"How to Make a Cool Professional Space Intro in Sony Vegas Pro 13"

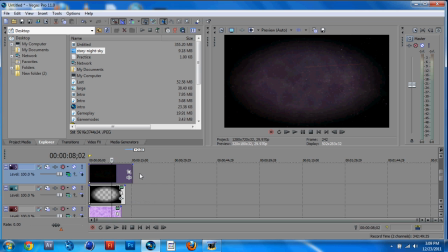All right, that was right actually. Sorry, I thought I did it wrong for some reason. But what screen does is that it makes this thing pop out only our fog, which is good, which is what we want.
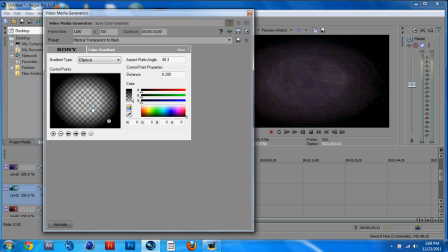And right now I'm gonna animate the fog to make it smaller so I could tell you guys the difference. So let's just bring it in here like this, make it a bit smaller. But I like to do is make this as big as possible because then the fog looks more natural. If I do it in closer, it's not going to be as natural. So, that's good.
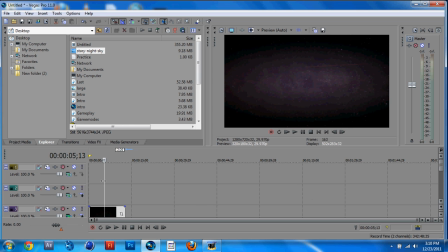Now, we're going to go to our number 2 spot. Number 2 is our optical flare, which is just an image from Google Images. because Sony Vegas cannot run this. And yeah, so what you're gonna want to do is again click the compositing mode and go down to add, up to add,
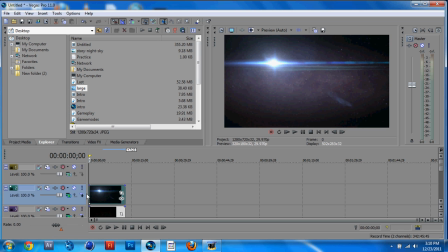and basically this does, it takes away the blackness from the background.
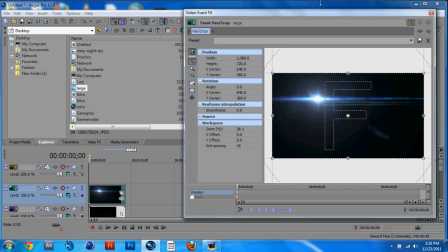Now, as you can see, for example, if I go to pan cropped over here and I drag this around,
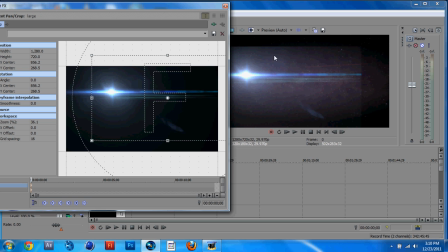you can see that this square, you could see this, and that really does not look good. So what we can do about this is we can feather it out.
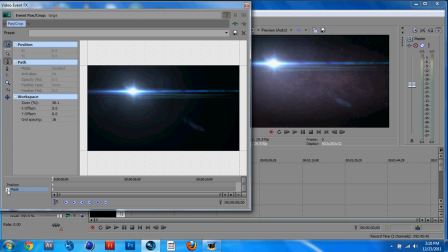We can go down to mask, click the check mark, and we could just select the region that we want masked out. So just make like a circular thing, something that the flare would naturally do. And just connect it up.
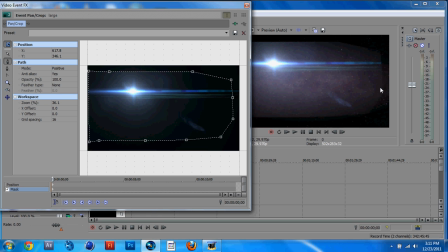Now, as you can see, that it looks like this, and that does not look good. So this is why we are going to feather type in. Now, if we increase the feather, you can see what's happening. It looks more natural.
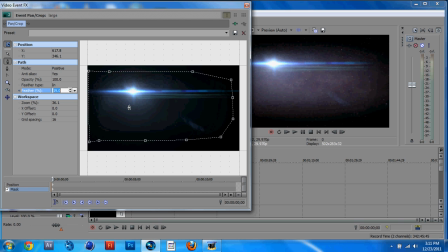But what I don't like is that this thing is over there. But that's good because we could add a light from the background then. And you can just do this as much as you want. I'm gonna go with, let's see, 19% looks good because we still want to keep it bright.
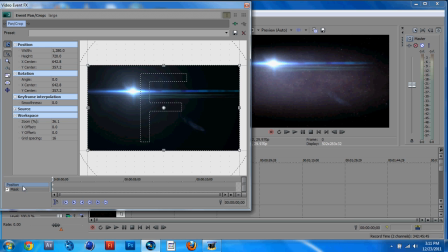And yes, so then you could just unclick that and go to position. And now we can move it around.
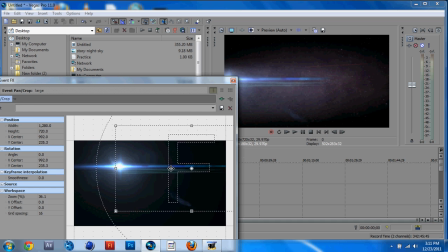It looks much more natural this way. And we can just keep it right over here because we want our text around this region.
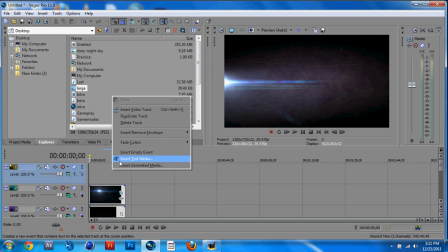So we're done with the optical flare. Now it's time to add our text. So let's just type in.
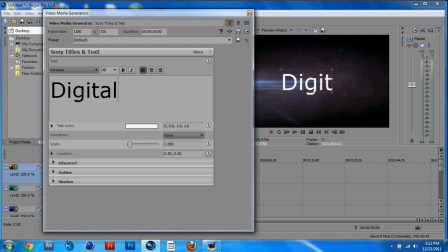Remember that you could type in anything you want. Digital Rhino. I just highlight all this. Now the font I'm going to be using is Alien League. This is a free font that you can probably download by just Googling it.
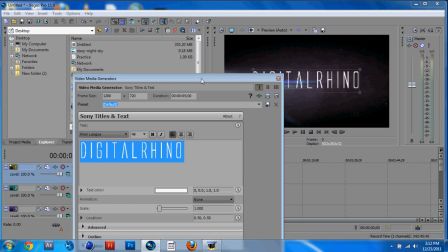Right over here is my font, Alien League. Now I like to have my font smaller in these intros because they look, I don't know, they just look better to me.
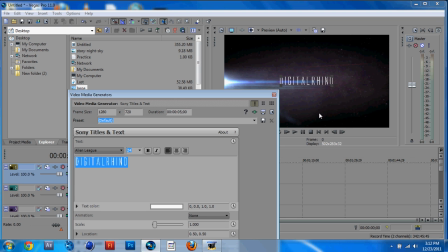So I'm just gonna go with the 24. 24 looks fine.
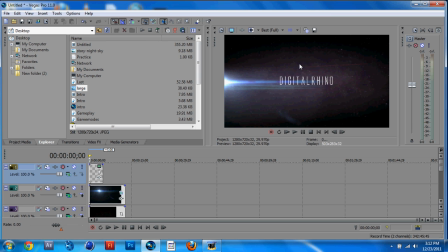As you can see, if I go to full resolution, it looks really nice, but I'm going to keep it a preview because I am editing. So we're going to drag this out all the way. And as you can see, if we go through this, there is no right timing.
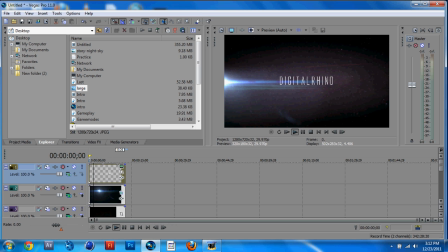So what we need to do, we need to time everything because, you know, that's what we do. So if we go down to this right over here, we scratch this out a little bit, scratch the last part out a little bit so everything stays together. Now, we can, let's say,
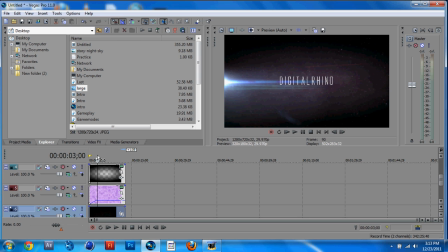let's make our fog come in at about, what is this, milliseconds, I think? No, 3 seconds. I don't like that. I want it at 2 seconds. So let's make our fog come in at full thingy at 2.18 seconds.
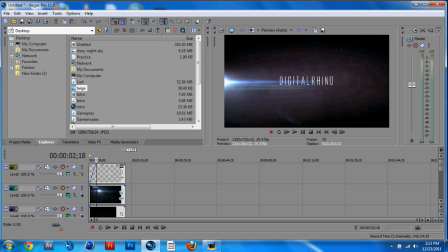So let's drag this in at 2.18 seconds. Also, our optical flare, 2.18 seconds. Actually, I think I'll just edit this optical flare.
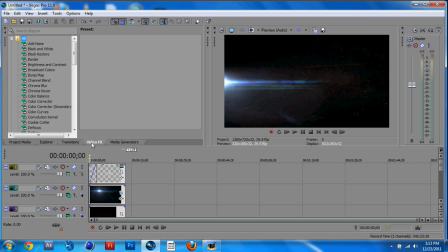So, what I did for the optical flare was that I went to video effects and brightness because the optical flare is pretty bright.